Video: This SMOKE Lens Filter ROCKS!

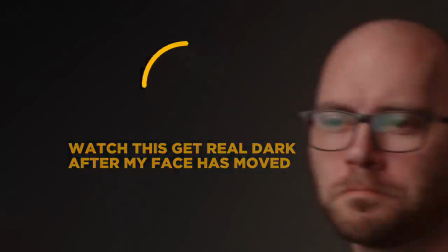248s
So whatever has a lot of brightness in your scene will glow. And if that object moves it's going to look like a holy glowing angelic being which is maybe not something you want that's why i really dig the glimmer glass because you get a similar effect of lowering contrast and diffusing the image and diffusing your highlights but it's not going to give you that
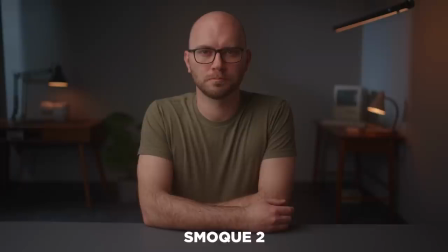269s
glow effect finally we have the smoke 2 filter this filter is going to give us a nice low contrast across the entire image
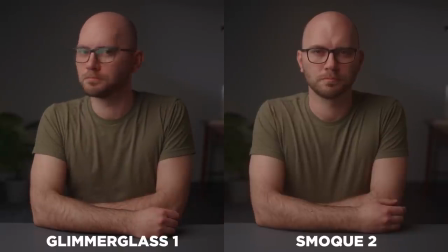278s
whereas the other two are mainly going to be in certain parts of the image like highlights this one is just across the board uniformly giving us a really nice milky creamy hazy look so so far these filters while different are all somewhat similar but things change completely when you change up the lighting environment for
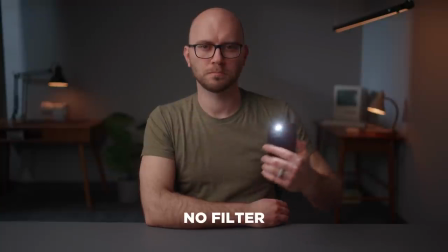296s
example here is a shot of me using a small phone light on camera and when we have no filter it's nothing special but when we apply these filters
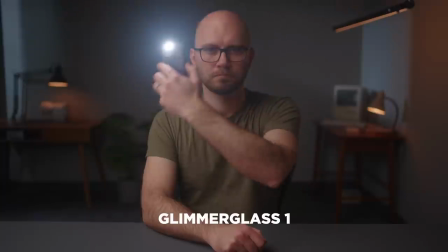304s
things start to get pretty interesting the glimmer glass is going to add a little bit of halation as well as diffusing that light.
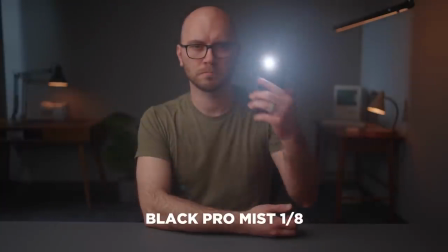311s
The black promis will do that, but even on a stronger scale. And then the smoke filter does some wild stuff.
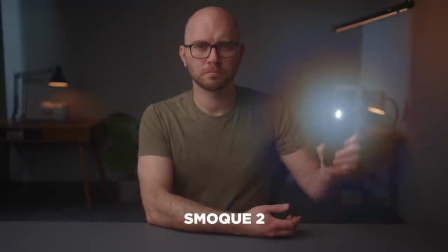316s
As you can see here, we have a huge glow around the entire light.
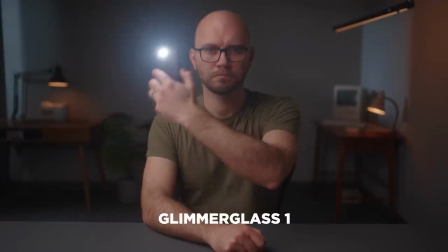320s
You'll also notice when you use these filters, there is a small little secondary blob of light moving around.
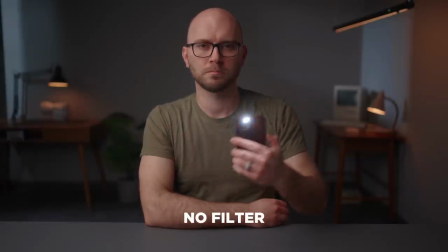326s
And that's just the nature of the beast when you add glass in front of your lens. But keep in mind, this is mainly when you have direct light going into the lens.
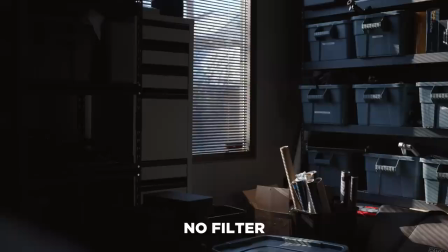334s
So if you're in a set like this, you shouldn't have too many issues. And this brings me to mixing and matching filters.
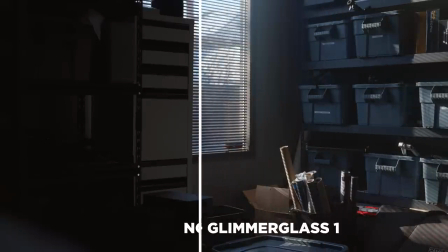340s
And this is a really fun way to grab various characteristics from these filters and use them all together.
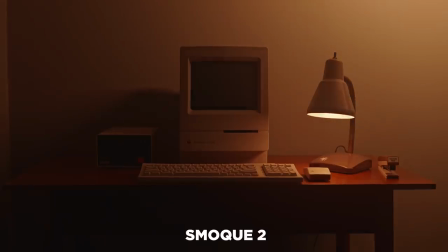346s
So let's go back to that desk shot and we're going to take the smoke filter and add the black ProMist filter.
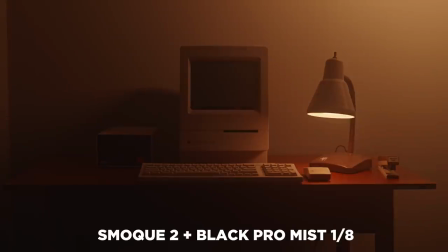352s
So what this is going to do is lower the contrast by a lot thanks to the smoke filter, but we're also going to be adding a lot more halation because of the black ProMist. So this shot as an example just looks incredible to me. I love the way it looks. It's super duper moody, really thick, hazy look.
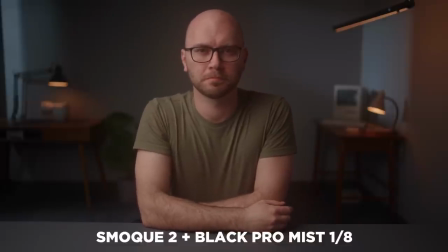369s
This looks really cool when you're filming objects that aren't moving or there's no people in the shot. Because for me, when you add a skin that is bright and that Black Pro Mist, things start to get kind of weird. That's where I'm really digging the glimmer glass mixed with the smoke filter because we're going to get the low contrast from
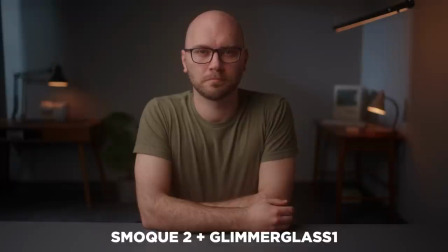389s
the smoke and the glimmer glass is going to give us just enough halation and a little bit of softening on sharp lenses. and it just looks,
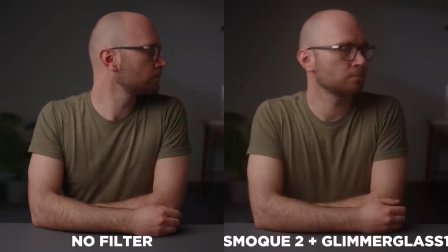396s
in my opinion, really, really great. And when your head moves around and it's well lit like I am here, you don't get that holy glow coming off of people's skin.
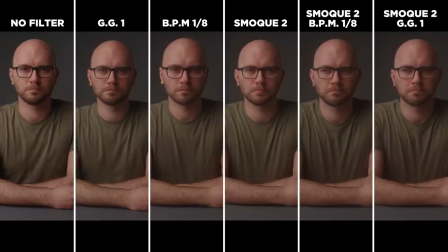405s
Finally, here are all the shots lined up so you can get an idea of what things look like. Now, you might look at this and say, wow, what a mess. You're destroying your contrast in your image by adding all of this stuff in front of your lens. But keep in mind, this is the same exact grade applied across all the different shots.
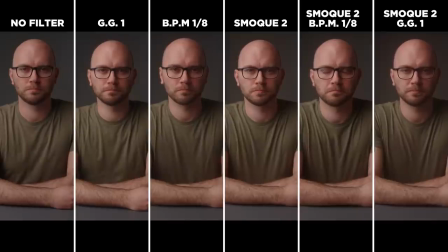423s
If I go ahead and grade those, you can see we can still get a really fantastic image but we're adding those little characteristics and this is what we're
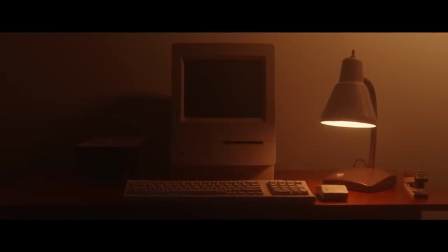431s
trying to achieve here we're still getting a really well graded image but now we've added these custom elements of the haze from the smoke filter
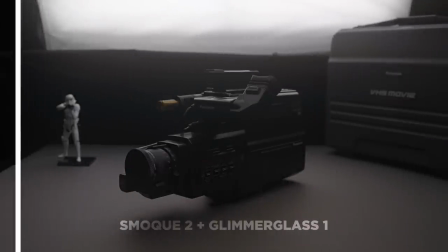440s
and the halation and softening effect of the glimmer glass if you want to check out these filters i'll have them down in the description and there are three other videos i'd recommend you watch if you want to continue to learn about filtration, specifically diffusion filters. And these videos really helped me figure out which filter to purchase. So the first is going to be an awesome dude, GX Ace over on YouTube.
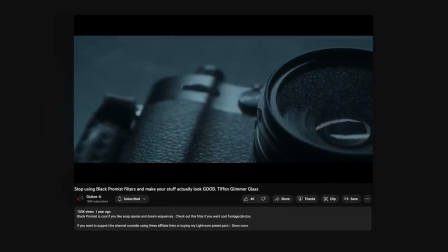462s
He has a great video talking about the Glimmer Glass filter, and that's what sold me and had me switch over from the Black Promis.
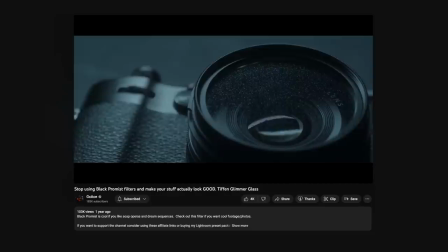470s
And I have never turned back. I love that filter.